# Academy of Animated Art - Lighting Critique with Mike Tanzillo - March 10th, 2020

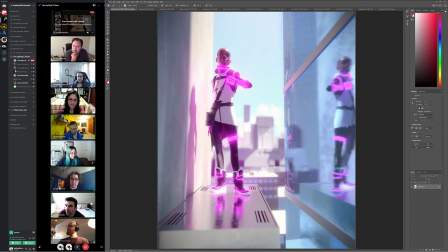[16:36]
Let's see. In terms of everyone, is there anybody else that's live that has something? Otherwise, we can start going through the rest. I think I do. Oh, you do? I think I should. Yep.
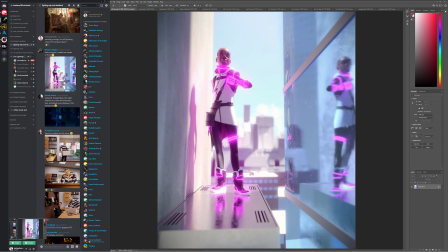[16:48]
Well, I think you would know. So yes, let's take a look. I'm so glad you're here. Oh yes. Where did I miss that? It's right here. Gosh, yes, you do.
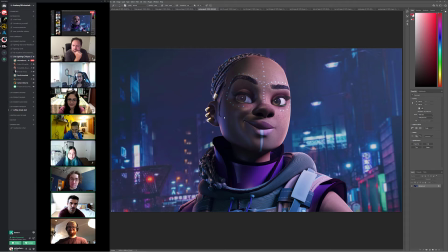[17:01]
You were totally right. Okay, I think that this is looking a lot better. The key side of her face is still a little bit too diffuse. I think but like her hair looks great. I think the rim looks great. The earrings are a bit overlit. Like they're a bit
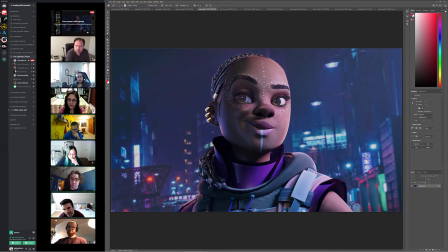[17:21]
they're like a bit too like ambiently lit from the front, where the rest of her is getting pretty dark in there. But like the color, the shaping on the hair is really good, and the skin part is just hard, right? Like it's somebody just had reference. Sorry, give me a second to fumble with this.
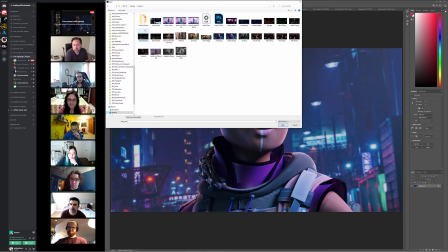[17:39]
Somebody just had some really good reference yesterday. Where'd that go?
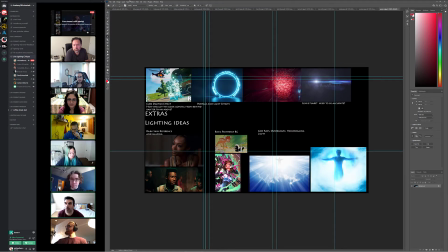[17:47]
Is it here? Yeah. I always forget the hotkey to show off extras.
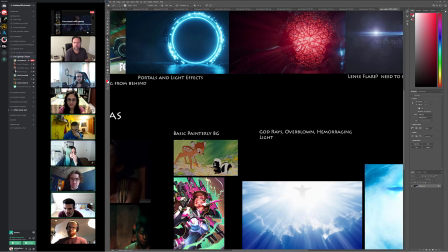[17:53]
Age. Okay. So like these skin values from Dope, and I don't know what the other one is, but like,
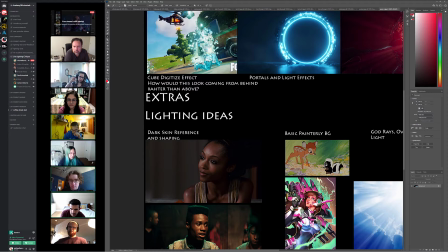[18:00]
so it's much more about like this highlight and then like this.
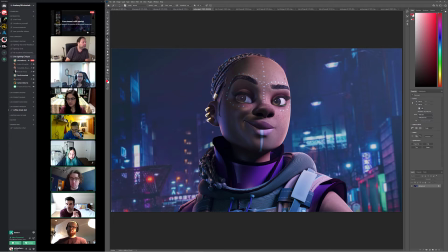[18:10]
And so it's like it's much more about those smaller shapes and getting that in there. So I think because I think the shaping and I think the base is good. I just really want to see those like specular highlights in there. And it's like Okay. and it takes a while to get used to it. Like I said, there's a reason why skin is hard.
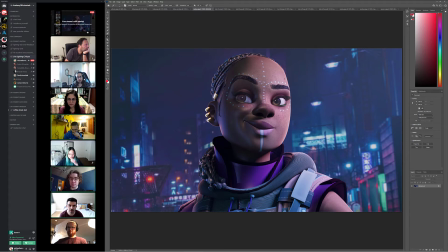[18:28]
But I think this is like I like it so much better because we had the visor on it yesterday, right? Yeah, I think so. Yeah. Yeah, the Then we got visor. rid of. Yeah, removing the visor. I think the eye dings could probably be a little bit more like on this edge right here.
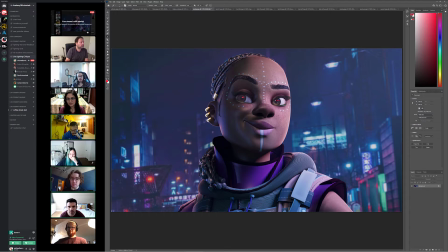[18:46]
And then like the black part of the eye feels a little cloudy. I would just make that a little darker, and then yeah. But I think everything else, for the most part, maybe a little less of the roughness on the garments, more spec on the garments too.
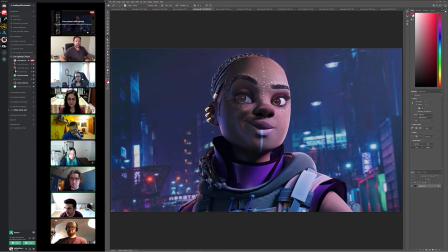[19:05]
But like everything else is working really well. Okay. Cool. Yeah. Anybody else? Thank you. Anybody else got anything? I don't know if you got the files I sent you 2 days ago that you asked for, the EXR and the Yes.
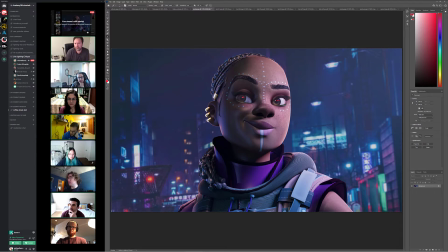[19:22]
PSD. Yes, I did that yesterday, in yesterday's critique. Oh, okay. So I'll look at it yesterday then. Yeah, perfect. Yeah, for this, I think maybe it would look cool if the background was a little bit more blurred. Yeah. But that's just maybe a personal preference, but yeah.
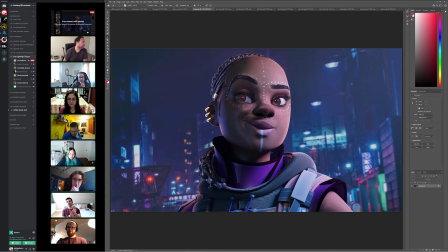[19:38]
Nope, that's the right idea because like this feels like we're a little bit further away with like a telephoto lens a little bit, and then that Yeah, would definitely throw exactly. the background out of focus. You're right. Also, Yeah. also the background you can, when you do that, like you can boost the brights a little more because like this just looks like a little bit clamped.
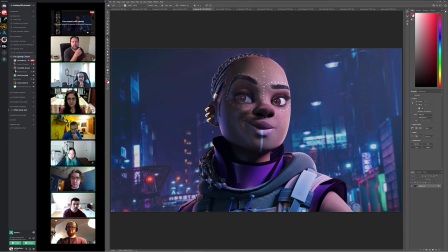[19:58]
Yeah. Boost the brights and then blow it out. A little bit, just like so. Like this right here is about 20%. It's like it's about 18% gray, and that's like the middle of a light source. And so like I think that those,
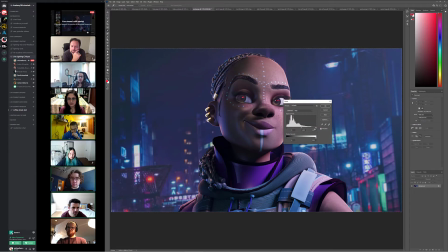[20:16]
let's do it real quick. I think you can just take those and just boop, boop, boop, boop, make those a little bit brighter before you blur it. Ignoring her, but just looking back here,
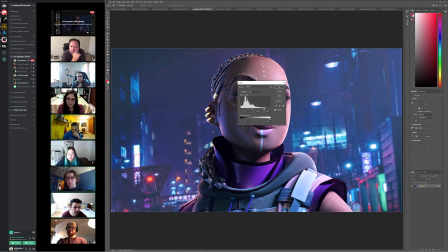[20:32]
like something like that, just to get it a little bit brighter, and that way, that can go to like a pure white. It'll just look nicer once it gets blurred out, because blurring it will diffuse it even more, and so you don't want to. Yeah.
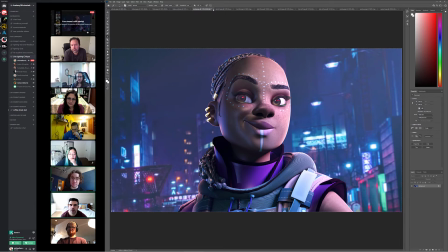[20:47]
Cool. Thank you. Yeah, no problem. All right, great. All right, I'm gonna close this one too.
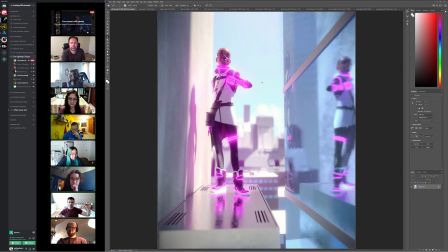[20:54]
All right, and we'll start going through the others. So this one, Alfredo, I think, and I'm hating to do this, but like I do think that we should perhaps consider removing the goggles on this one too, because it's just for now.
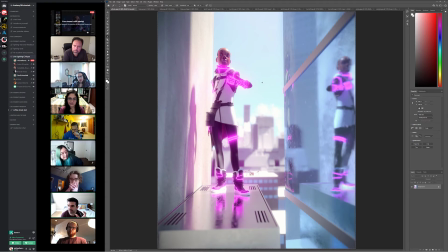[21:12]
Because like unless, and then we were talking about this yesterday, it's proving that the eyewear is causing less contrast on the eyes and an inability to read her eyes unless there's like a design a heads-up display in there or something that we can model around the eyes or design around the eyes so
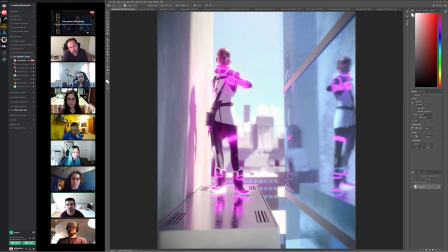[21:31]
that we can see them a little better. Because like it's just like I want to connect with her there, but it's just too dim. So I would pop those off for right now. I think the glowiness might be too strong. Like the
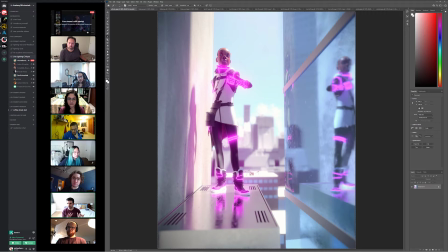[21:48]
not the influence of the light, more like this the after post effects glow feels a little overpowering, and I would pull back on that a little bit. I like her position in the light now. I do like that the magenta is kind of infusing her shadow a little bit.
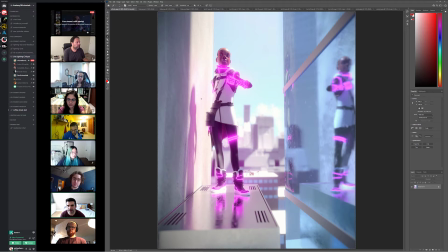[22:04]
I think that's cool. It might be a little strong, but I do like that we're seeing it influence the surroundings a little bit. I can't believe she just seems to be standing on some sort of air conditioning unit on the side of a building.
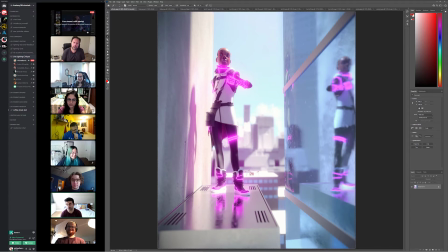[22:19]
That's pretty crazy. Am I right? I'm just nervous for her on this shot. It just feels like she's gonna fall. I want to move this reflection over just like a touch more, just because she falls right on the edge.
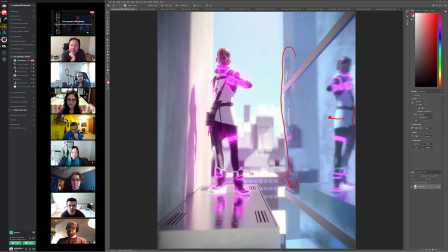[22:33]
I'm also interested in this reflection. Like there's two of them, and it doesn't feel right on a flat surface. Am I right? Like it feels like you get in one place or another. I actually didn't even notice the second one. Yeah. But now I see it like.
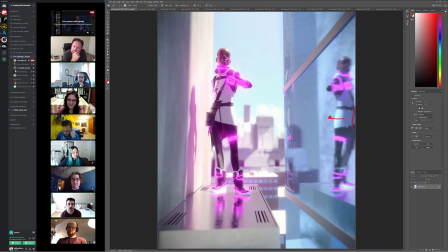[22:51]
Yeah. I can only. Yeah. I think the big one is the mirror, and the smaller one is the pole, the reflection from the pole, and it's not one surface. Yeah, maybe, because that is odd that there's like two reflections for like. Is there a pole?
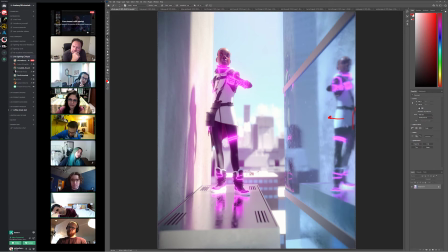[23:08]
Why am I not seeing a pole? It might be the corner piece. Oh, like behind. Oh, I see. Yeah, I mean either way it's confusing, so I would just pull that back. And then it looks like you've got something in the background here that's not in with the depth of field with everything else. It's super minor, but just something I noticed there.
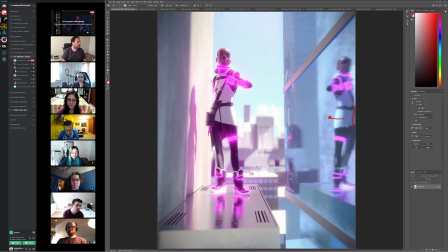And with the brightness on this background, I do want to try and see a little more light wrap from the sky around the edge here.
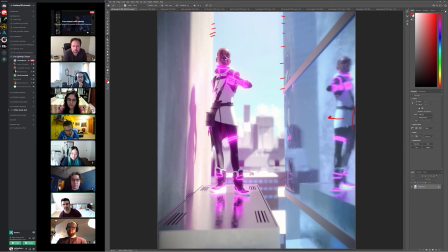[23:39]
It's just like a little too perfect on this edge too, a little bit too. Like that left edge looks a little better, but I just really want to do it. What do you guys, and I'll open it up. What do you guys think? Yeah, no, pretty much I feel like exactly what you said. Besides that, I don't really see anything else that would need fixing.
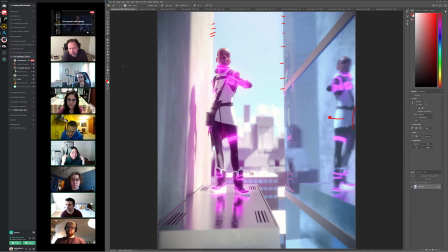[23:58]
Yeah. Okay, great. Yeah, with the visor, you have the mask for the heads-up display, so I think for her, it would be cool if it was clear with the visor being the same, like, pink glowy color,
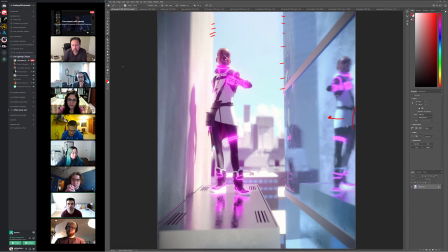[24:11]
or the heads-up display being the same color. Yeah, totally. Yeah, if you can get it to work with the HUD that we contributed, yeah, absolutely. Like because we did design that to be around her eye initially. It's just that like yeah, just like without that being in place, it's tricky. Yeah, cool, good job.
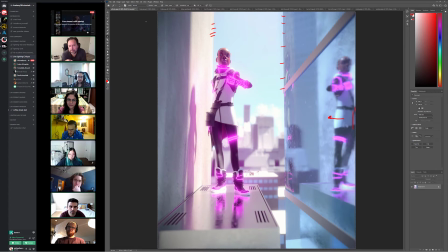[24:30]
One thing that's jumping at my eye now is that you set up already about the glow on her things, but on the reflection.
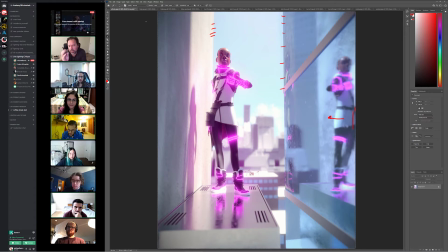[24:42]
The glow looks way stronger than actually on her, which kind of doesn't really make sense to me. At least.